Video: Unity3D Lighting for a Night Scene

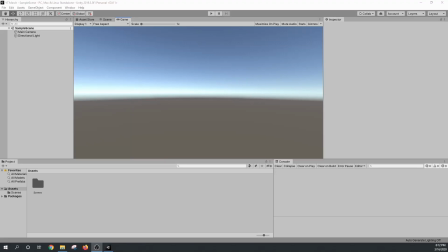(0:00)
Hi guys, Nick here with BitGalaxis bringing you a new Unity 3D video and today I'm going to go over a question that had been asked of me regarding the Cinti Asset Pack and how to make a better night scene using the assets from the Sci-Fi City Pack. so I'm going to show
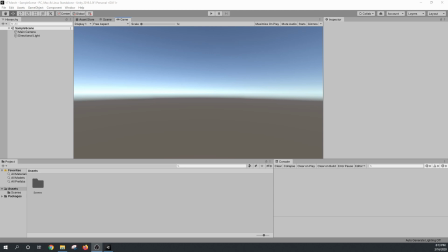(0:19)
you how to do that today the first thing that I'm going to do is show you how you can import the asset package and if you've already downloaded that you're just going to have to go into assets and import package and custom package and I've already got it selected here so I'm going
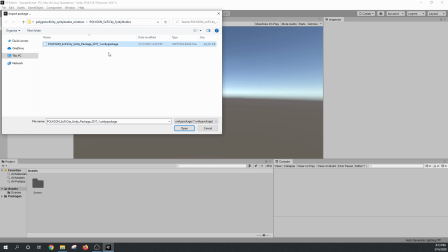(0:35)
to show you you'll see this I've gone to my path for that is there you'll have a unity package file it'll end in dot unity package and you can see the polygon
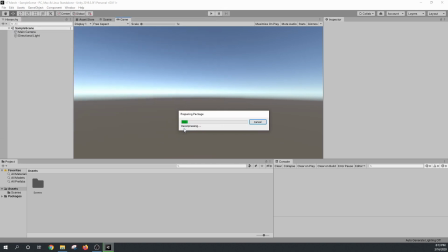(0:42)
sci-fi unity package so we're going to open that and this may take a minute so I'm gonna pause recording and
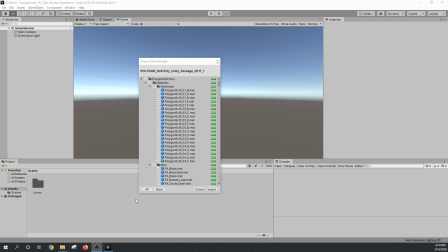(0:49)
I'll come back once it's ready I forgot to mention you're also gonna get this pop-up that says you know all the things that are kind of come in with the package you'll just want to leave everything selected by default so I'm gonna click import on that and then we'll let that run
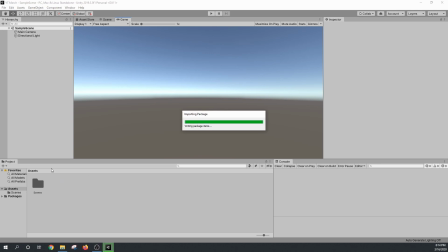(1:06)
through and then it should be done in just a minute like I said they can take a little bit of time for the assets to import so I let that take place. I'm using Unity 2019.3.5f1 and I
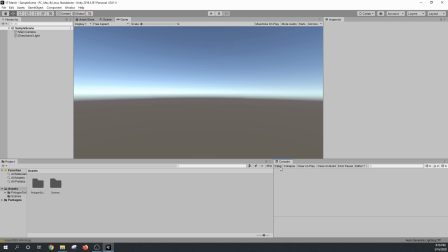(1:22)
did get some errors when I imported it but I'm going to go ahead and clear those and my layout is not the default.
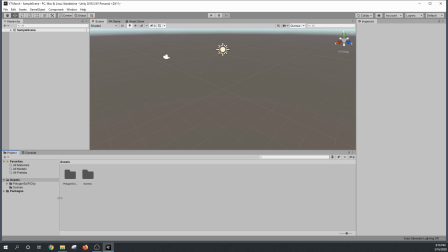(1:28)
I'm going to reset that to be default so it looks a little bit cleaner and you'll see here under the assets we now have this folder for Polygon Sci-Fi City and we're going to go to the scene because they have a demo scene here.
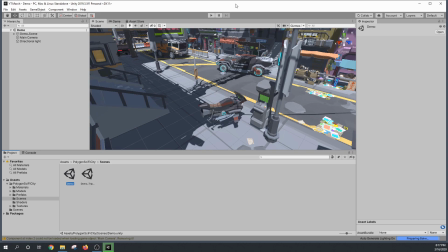(1:44)
I'm we'll take a look to see how we can transform this kind of afternoon looking scene to more of a
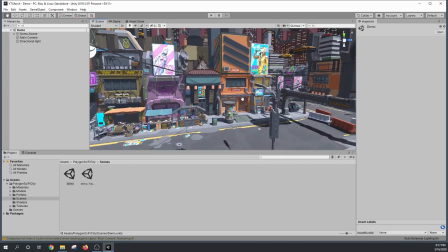(1:52)
nighttime scene.
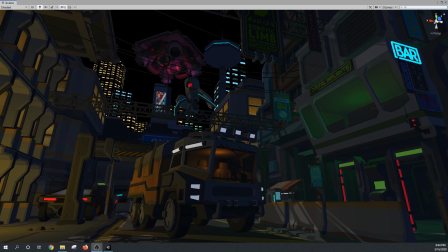(1:54)
Before I get into my video, I want to talk about how I got the lighting for my thumbnail because I realized I didn't really cover how I did that. So I'm going to cover that super, super quick.
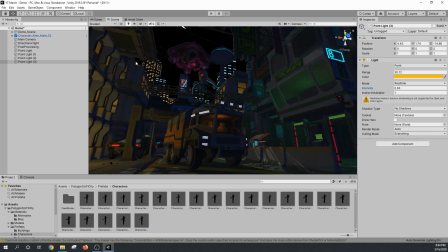(2:04)
I'm going to drag the scene back into the editor here and explain what I did for this thumbnail setup. So on all these other effects, you're going to see this once the video gets started.
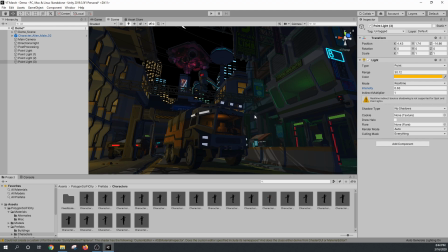(2:18)
But here on this scene, I've done all the other effects that I've done for the rest of the video, but I added some point lights. And all I did was on these point lights, you can see here, I've changed their color, I've changed their range, and I've changed their intensity.
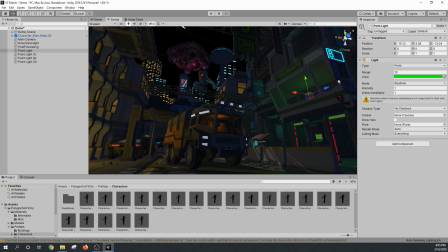(2:34)
So this one, I actually left at the normal, like 10, 1, 1, but I changed the color to bright green and I brought it into the building for this second light though this one in the truck I made it kind of orange because it matches the rest of the truck to match that
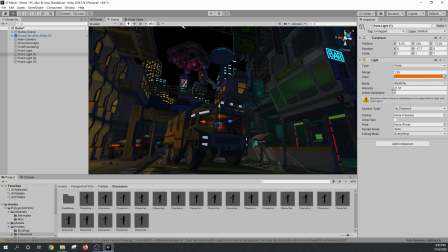(2:47)
I dropped the range down so it's not going outside of the truck change the intensity to be a lot higher so it's easier to see through that window there I could drag this down quite a bit but it helps to make it stick out and so I also added a point light under
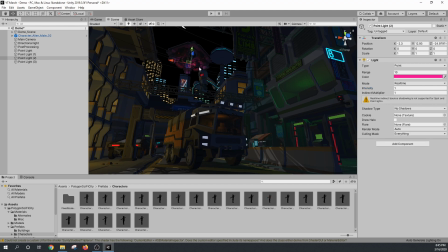(3:03)
that little platform this is the default set up. So I put a pinkish color light and I left that at the default. And then on this building over here, way over here on the side, I have a point light that's set to a range of 30. So it's really, really massive. I turned the gizmos off, but the range itself is just, it's huge.
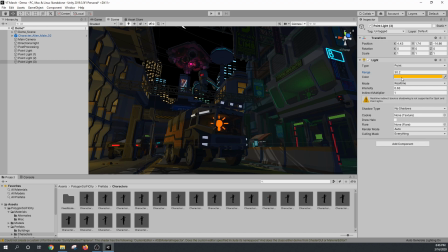(3:21)
It's really big. So you're capturing everything from the side with that one point light. So the range is 30, about 30.
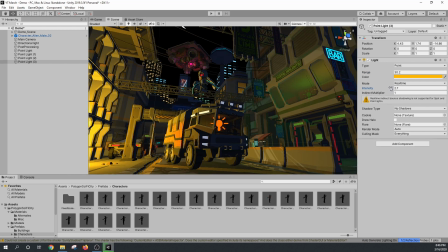(3:28)
The intensity was lowered a bit from one to about 0.6. Because if you leave it at Like, you know, you can make it real high, and it looks like there's a fire or something going on.
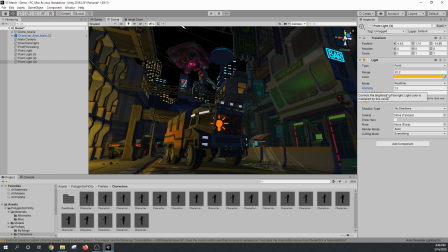(3:37)
But I'll drag that back down to 1. It even looks fine. But anyway, that's how I made this thumbnail for some of the lighting on this scene for the setup.
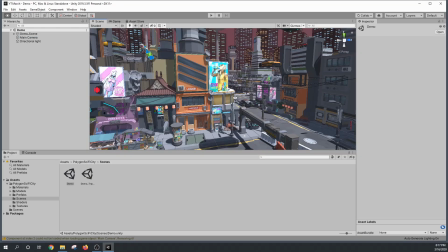(3:47)
So now we'll get back to the rest of the video. So one of the first things that you'll notice is, regardless of where you're at,
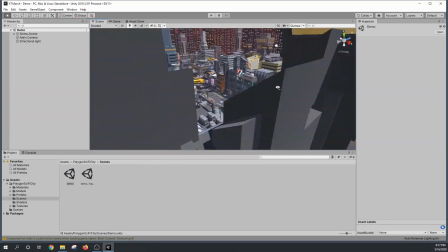(3:56)
if you kind of pull out of the scene a bit, you start to see that everything turns kind of pink.
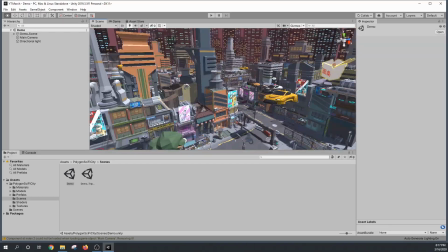(4:02)
And so that's actually a lighting setting that we're going to have to change to fix that.